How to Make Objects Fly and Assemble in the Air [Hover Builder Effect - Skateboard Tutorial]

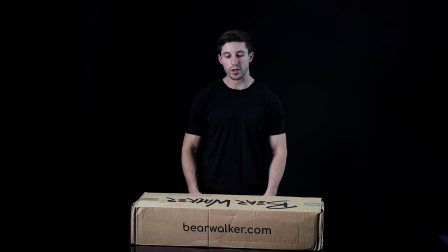(3:49)
we just are finishing the last shot of the last scenario which is the box is opening magically by itself no austin in it sometimes people
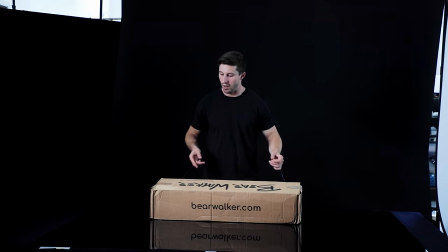(3:58)
don't want my face in the product video which i understand so we have different options and what we did is we just taped the box like so with
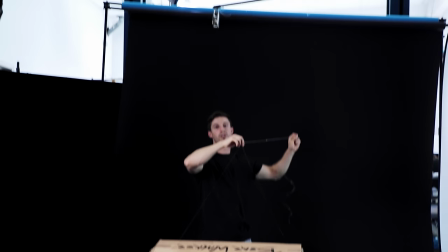(4:07)
the fishing line and it's connected to a pulley right up there which kendall will now show and kendall's gonna be pulling this and this is just gonna open up
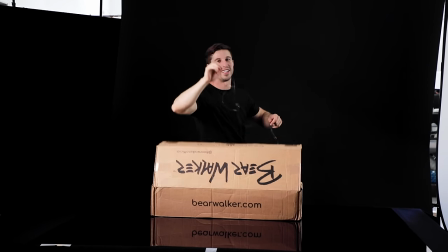(4:14)
to the we whoops tada it did work we already did it and i'm gonna pan up and then that's where we're gonna show the
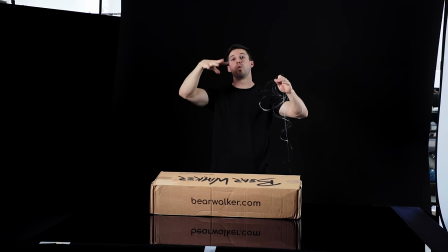(4:22)
skateboard float up with all the pieces boom boom
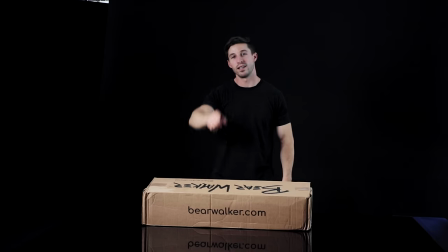(4:27)
bear walker easy peasy three lemons yeah i don't know why i mean kendall used i'm just a weird person i say a lot of weird stuff so just get
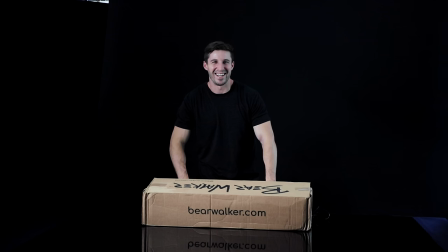(4:39)
used to it now i guess i this is gonna go on for a while oh
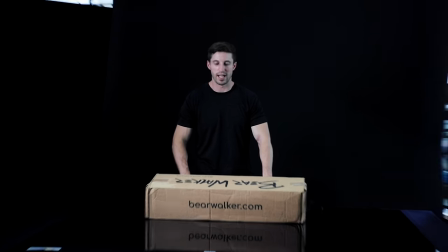(4:44)
and yeah the lighting has not changed this was just our last shot we put But the black acrylic sheet that I have,
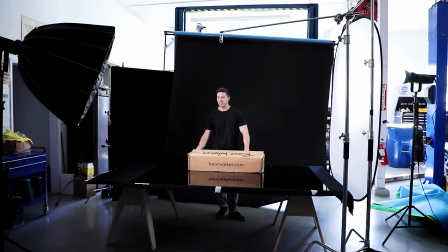(4:50)
I bought a very thin one I got, but it's reflective. So it just gives a little bit more class to the matter. We didn't do that for the other ones because throwing a board down onto black acrylic is gonna be a end game for your black acrylic and it's not gonna work well. Besides that, I'm trying to think of anything else. That is it.
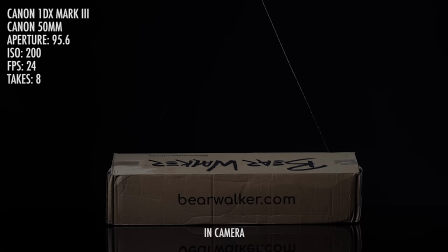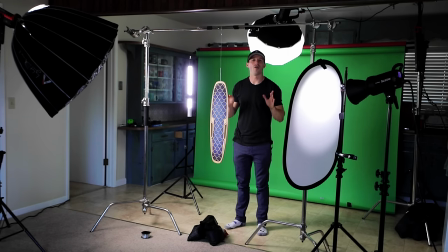(5:19)
Alrighty, so unfortunately the ideas that I had all did not work and the reason why they didn't work foolish of me
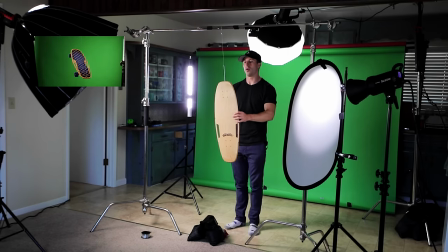(5:27)
is because we were attaching the string onto the trucks or in the hole right here and the string would have to cross and since it was at an angle the string would be at a plane and the only way to remove the string that I know of is simple wire removal but the problem is simple wire removal is a mirroring effect
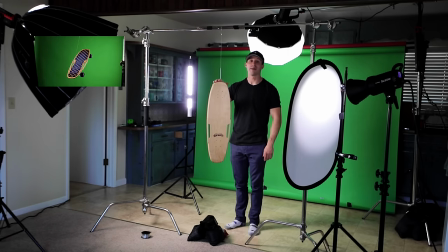(5:43)
and when anything comes at an angle it starts to make this very weird look on the board and it just look cheap so
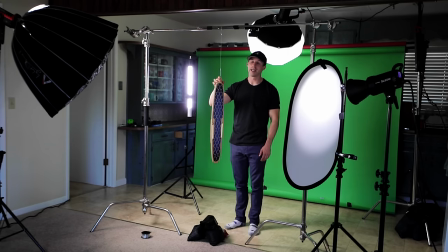(5:50)
unfortunately we had to shoot again but that's all about filmmaking and experimenting is trying things and trying to find the things that work right
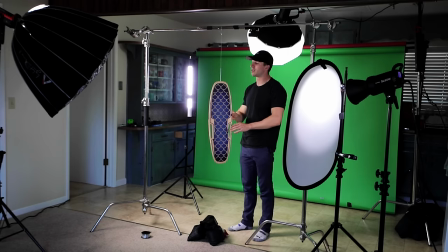(5:59)
so keep experimenting so what I did and I'm really sorry about doing this to your work of art bear walker but this is the only way I can get it to work out of my head I tried to wrap my head around so many things before I did this but I took a drill and drilled a really small
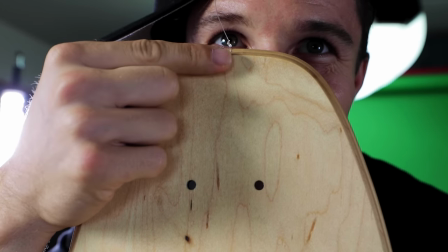(6:14)
hole right at the top right here and tied the string up and then we use two c stands and we're just letting it
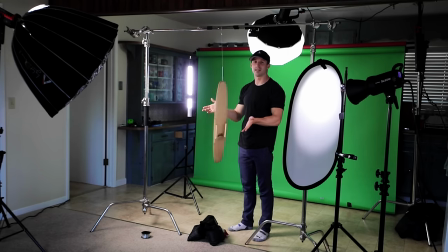(6:20)
hang and then kendall's gently spinning it smoother than me because i'm not good at it that's why she was doing it just like that our lighting has stayed relatively the same pretty much the same idea where we have the aperture 300d on the dome with the grid hitting as our key light then
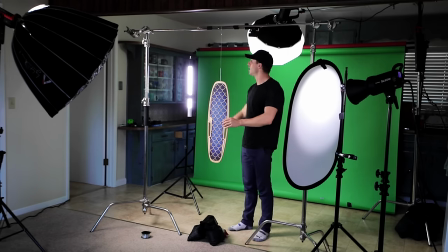(6:36)
we have a really soft fill light with the diffusion just very light because we want to make this edgy we have the background being lit right now by the 300d on the lantern it's pointing that way and then we're just using this tube as our backlight simple three lighting plus background light setup
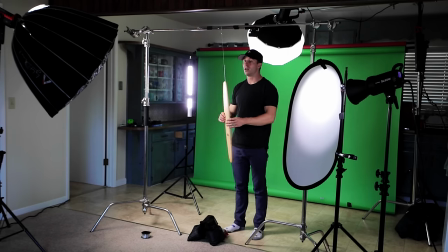(6:53)
and um what we're doing is we're doing spinning this and then we're spinning each part separately so
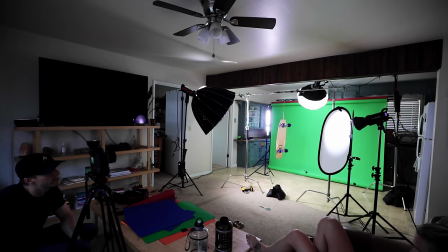(7:02)
the trucks next one at a time then a wheel one at a time because my what i'm imagining now with it is that it's going to kind of build as it's spinning we're going to have
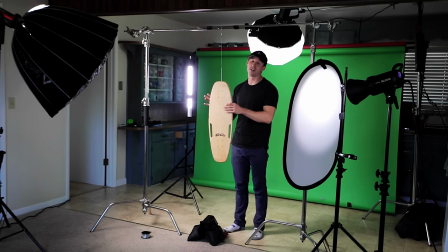(7:10)
the parts fly in and the way that we're going to do is by lining up the shots hopefully hopefully and looking like it's being built in the air kind of like you see those little lego guys in the lego movie go right in the air that's what we're doing that's what we're doing you can't see that one that was a hidden thumbs up so um yeah i think that's it hopefully
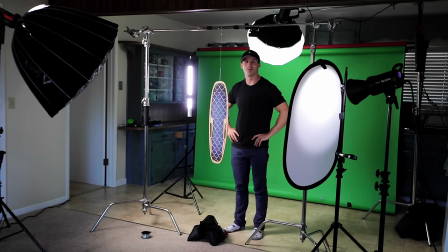(7:29)
this works anything kendall wants oh shooting on a green screen just like i did with the other one is because this board is going to be in a black backdrop that is coming out of